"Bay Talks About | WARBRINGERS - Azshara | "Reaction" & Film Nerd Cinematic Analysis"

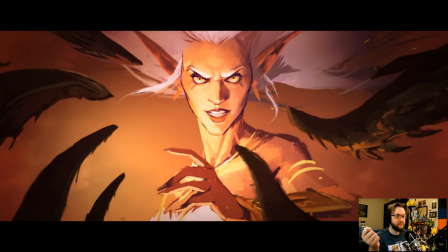20:51 You will die! A queen!
So she proposes in the deal.
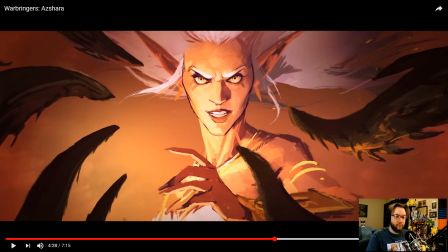20:58 This shot right here, I want to jump over to the end. Again, like spoilers or whatever.
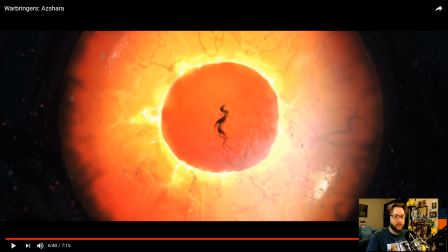21:03 You already watched this a couple times.
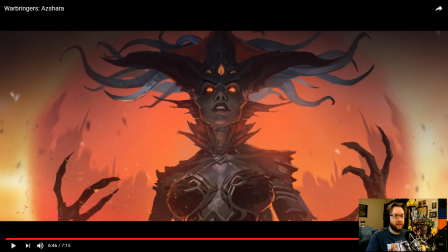21:05 That shot right there is totally mirroring this shot when she's then transformed into Queen Azshara as we know her today.
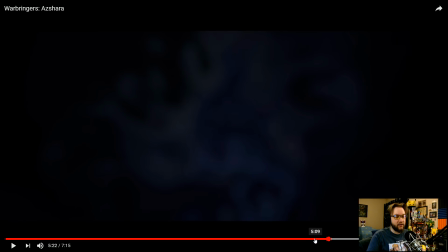21:13 The hair in that shot, let me go back to like 4. Yeah, right there.
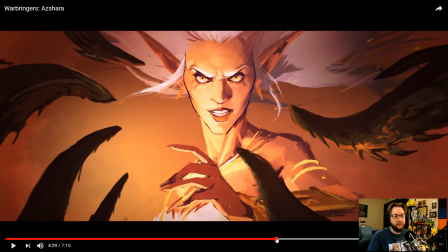21:18 They're really, really similar in composition. Whereas the tentacles of the old god, right? The N'Zoth presence is coming into frame. But once she is then transformed, there is no need for that because she is already, you know, the tentacles are part of her.
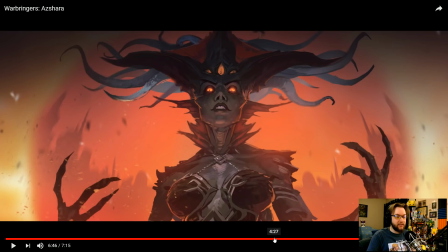21:39 It's quite neat when you look at that, those art narrative points there.
Slave.
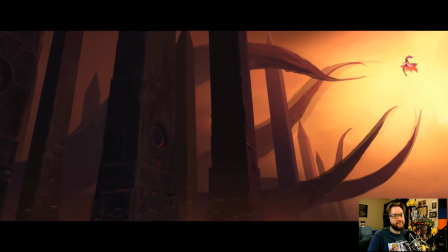21:47 Not a slave. You've watched me for 1,000 years, so you know what I want.
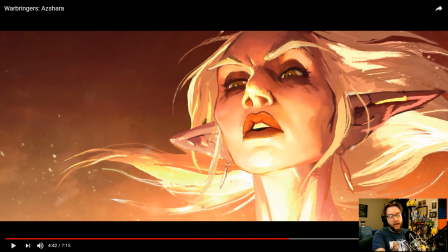21:54 The breathing of N'Zoth is so good. So I've talked about camera angles before, and in a drawn sense, drawn camera angles, a little harder to like depict or at least show because you're just not putting the camera as a Dutch angle,
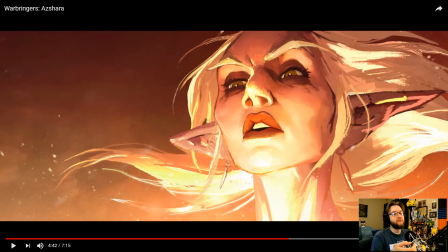22:09 like a 45 or a 30 down below the character. This is still a raised chin, at least somewhat down Dutch angle looking up at Azshara. A lowered camera angle is to show dominance in the frame. It usually makes characters look bigger in presence.
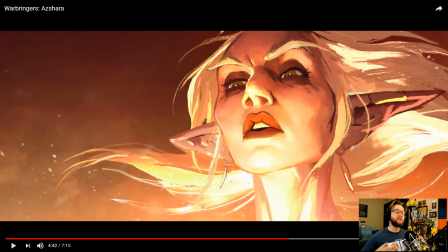22:27 It will emphasize shoulders or facial structure from that angle. It's showing her power shift. There are two ways you can show power shift in cinema usually. Total shift is usually you can rotate the camera. So you can take a character from right of frame and move him to left of frame, like the behind the shoulder camera move.
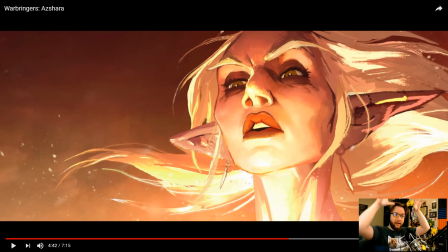22:45 Or you would do a pan down or a pan up. A raised camera angle looking down at a subject normally means weaker or subservience, or make them smaller in the frame, make them feel more insignificant.
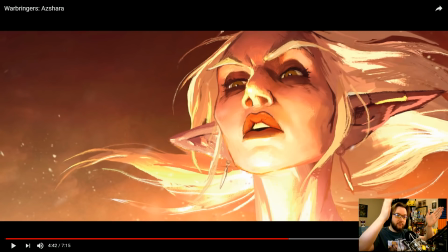23:00 A lowered camera angle looking up at your subject is to show dominance in the frame and to show power. So quite literally, the camera shifts to show the power shift between N'Zoth and Queen Azshara.
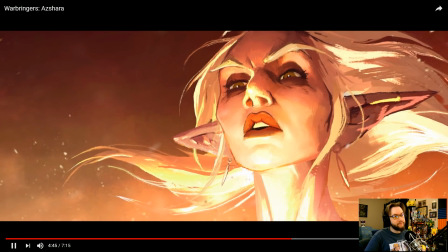23:16 Take my people. With them, I will raise an army.
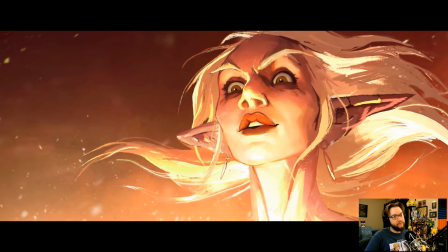23:23 Conquer your enemies. Build an empire.
Her eyes and her expression change is so good.
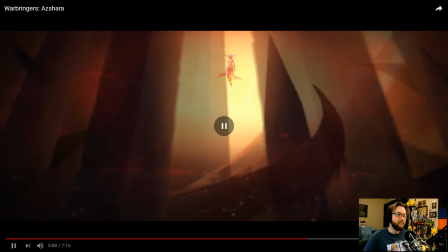23:30 Or let me die.
Also, the one thing about the whole, like, showing the lower angle here, too.
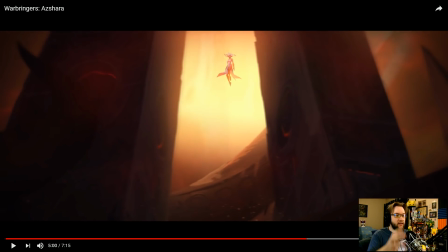23:39 This whole sequence here, showing the pillars of Nyalotha, this old god structure,
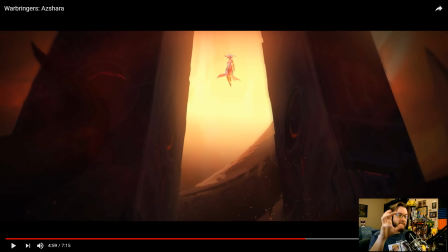23:44 and obviously these gigantic tentacles, the voice continuously breathing behind the scenes here,
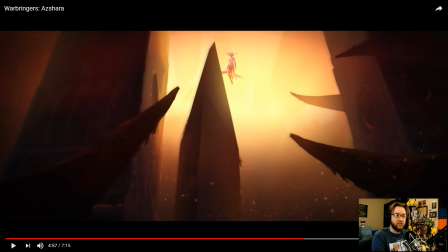23:50 and just how much of the frame is N'Zoth and this small little floaty drowning elf can just talk to it and win the bargain.
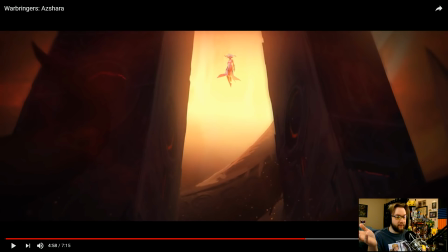24:06 And yes, the memes are going to happen. It's, you know, N'Zoth, I have come to bargain instead of, oh gosh, it's, can we get some photoshops of Queen Azshara instead of Doctor Strange? Just, we need that. Please. Hit me up on Twitter, FinalBossTV, link down below in the description.
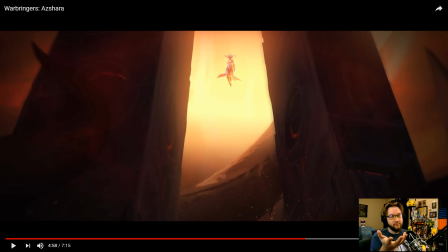24:24 I need these. Please. Terrible photoshops. Just put Azshara's face over Doctor Strange. Just do it.
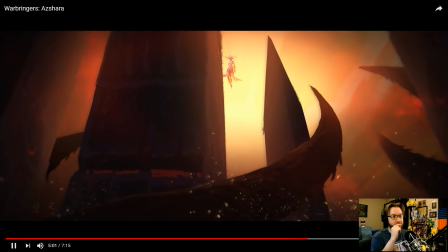24:34 Me die, and you will remain here. A prisoner.
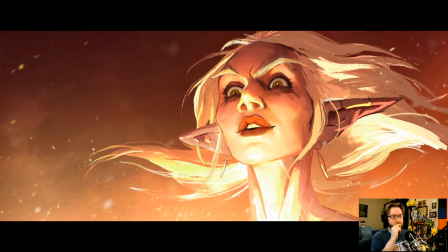24:41 The god of nothing.
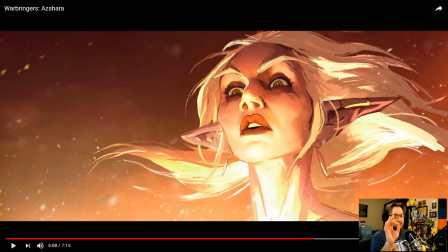24:44 So that's that facial expression change right there is really telling. So that's like curious eyebrows and then complete you've lost eyebrows, at least in this moment.